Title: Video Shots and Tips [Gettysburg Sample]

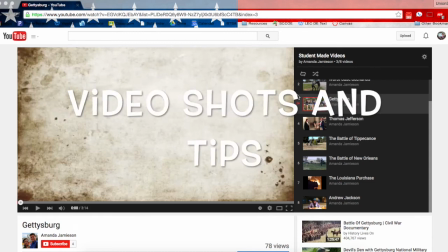Hello students, the purpose of this screencast is to give you some examples of shots for your movies as well as other quick tips. What I'm going to do is show you a video called Gettysburg made by a couple of students a couple years ago and explain some of the things they did in their video.
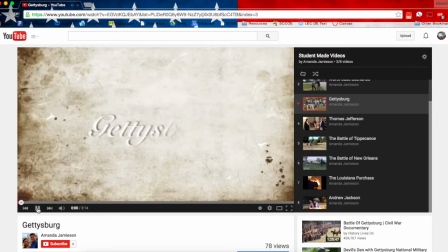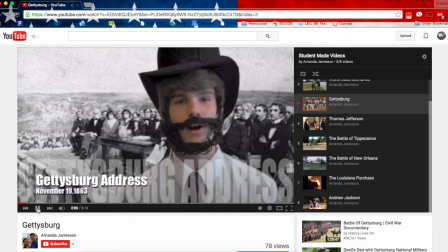Fourscore and 7 years ago, our fathers brought forth on this continent.
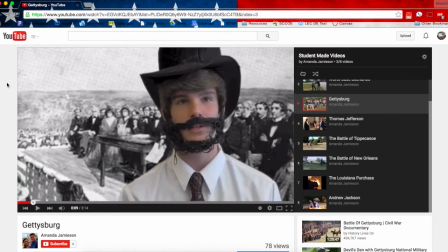Notice the sound effects to start the video, as well as this type of shot, which is called a medium close-up. It shows about the chest up of a subject. Other types of close-ups would be a regular close-up, which focuses mostly on the face,
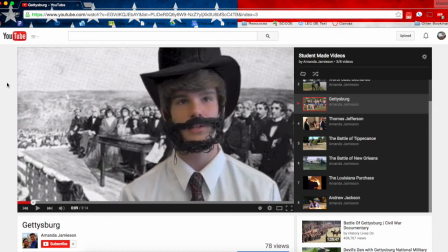or an extreme close-up, which really zooms in on something like the eyes for that added visual effect.
New nation.
And now here is also using a green screen to get that image in the background behind him.
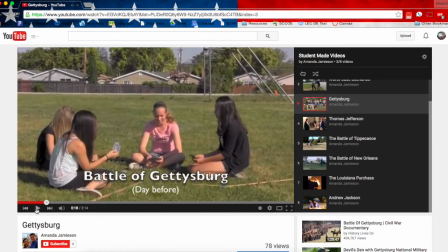This shot would be called a wide shot. It's where the subject takes up all or most of the frame. Notice also the use of subtitles here to provide the viewer with a bit of extra background information.
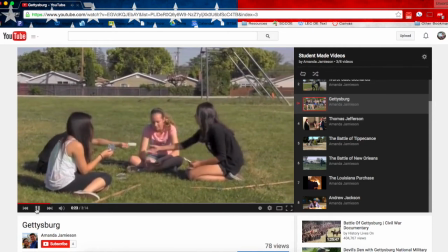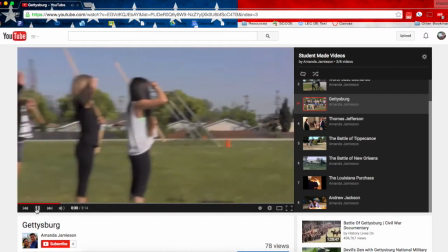That movement you just noticed is called panning.
All right, man. We have to win on Union soil.
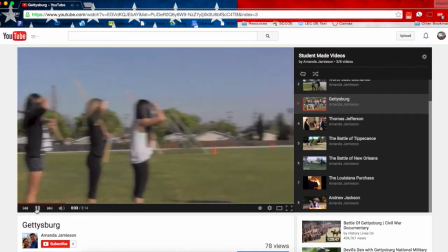So let's go to Gettysburg.
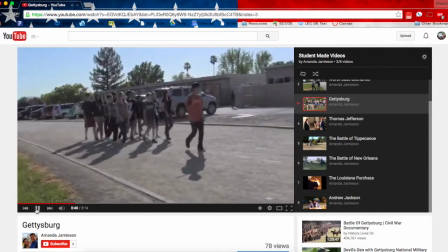Ready? Left, right.
Zooming in and zooming out are also good effects.
Left.
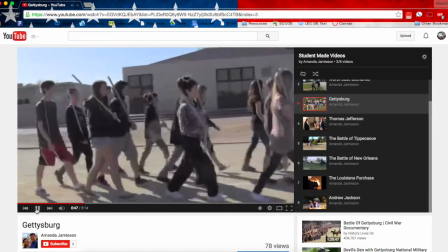Here you hear music in the background, but you also hear the subject's voice.
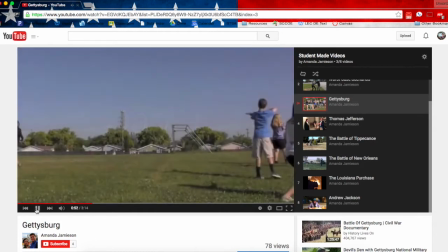Whereas in this next scene, you're only going to hear music.
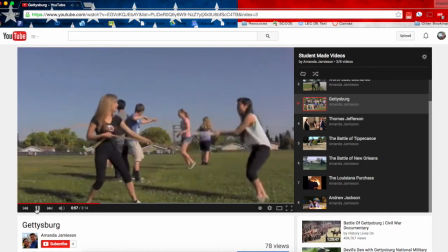You will not hear the voices or sound effects from the actual scene that is carrying out.
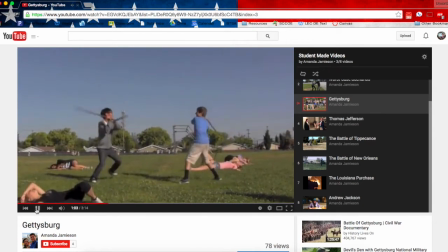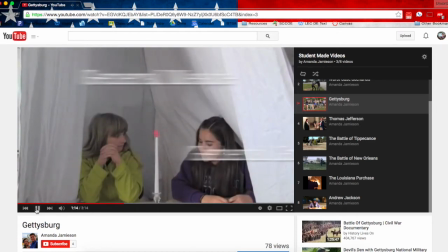Notice how the music gives you the emotion behind those scenes. This shot is called a two-shot. It's a version of a mid-shot which shows part of the subject but gives the impression of the whole subject.
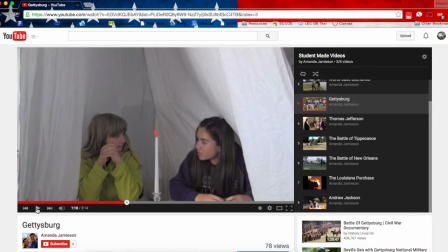This one's called a two-shot because there are two subjects, two people.
Bishop formation, defending Little Round Top.
Notice the set.
It's worth a try. For Little Round Top! Woo!
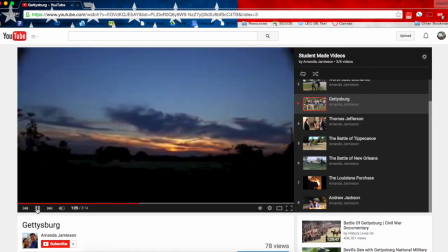Notice the transitions.
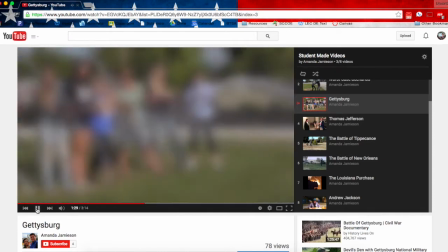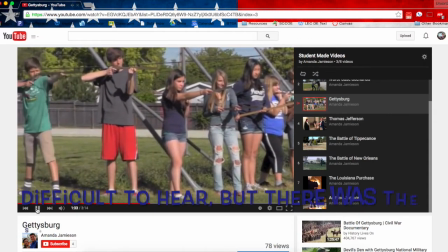Sound effects.
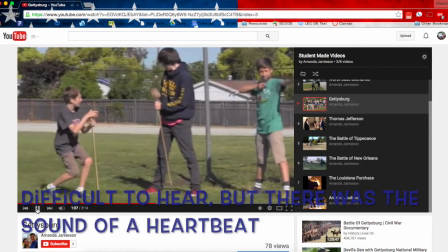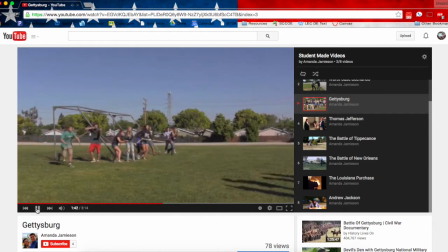And slow motion.
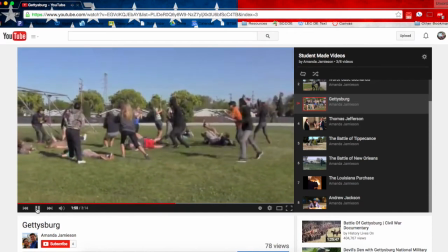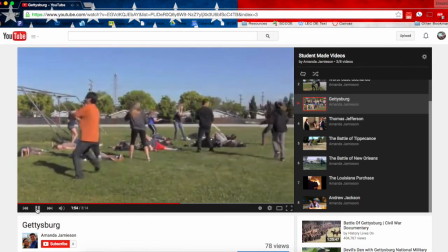No music this time.
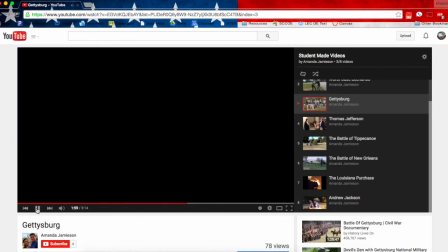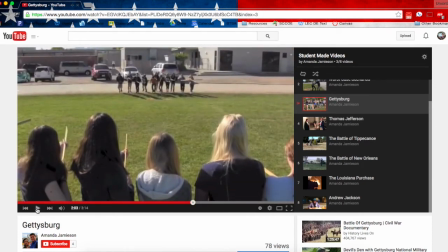This kind of shot is called an over-the-shoulder shot. It gives you the view that the subject would have. One thing I might suggest in this scene is to do a little bit more with the text, as you saw in the beginning of the video, to give the viewer a little bit more background.
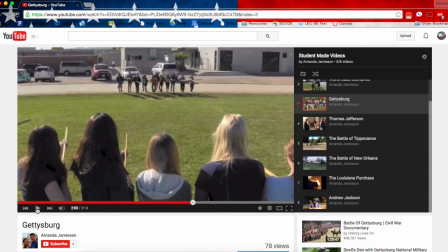This is supposed to be Pickett's charge, but that's a little hard to tell just from the video.
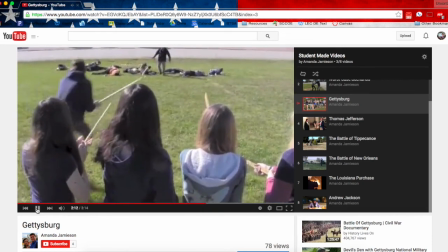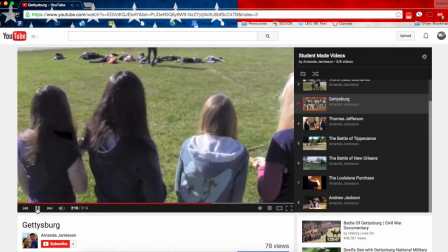We are missing the action there.
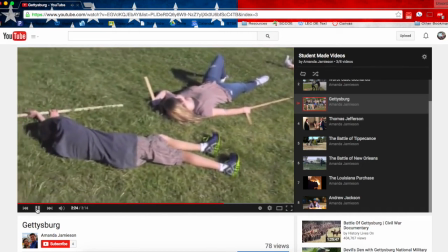After 3 long, bloody days of battle, the Union soldiers won the Battle of Gettysburg.
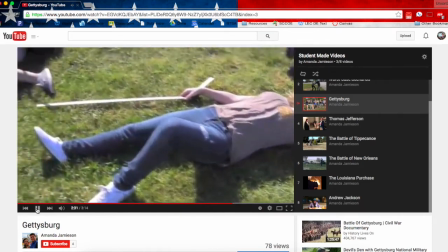They used the Fisher formation and took advantage of their position on high ground during the Pickett's charge to kill the majority of the Southern soldiers.
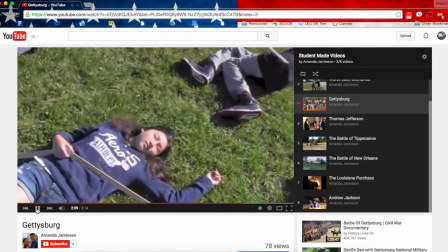General Lee blamed himself for the loss. The Battle of Gettysburg went down as the bloodiest battle in United States history.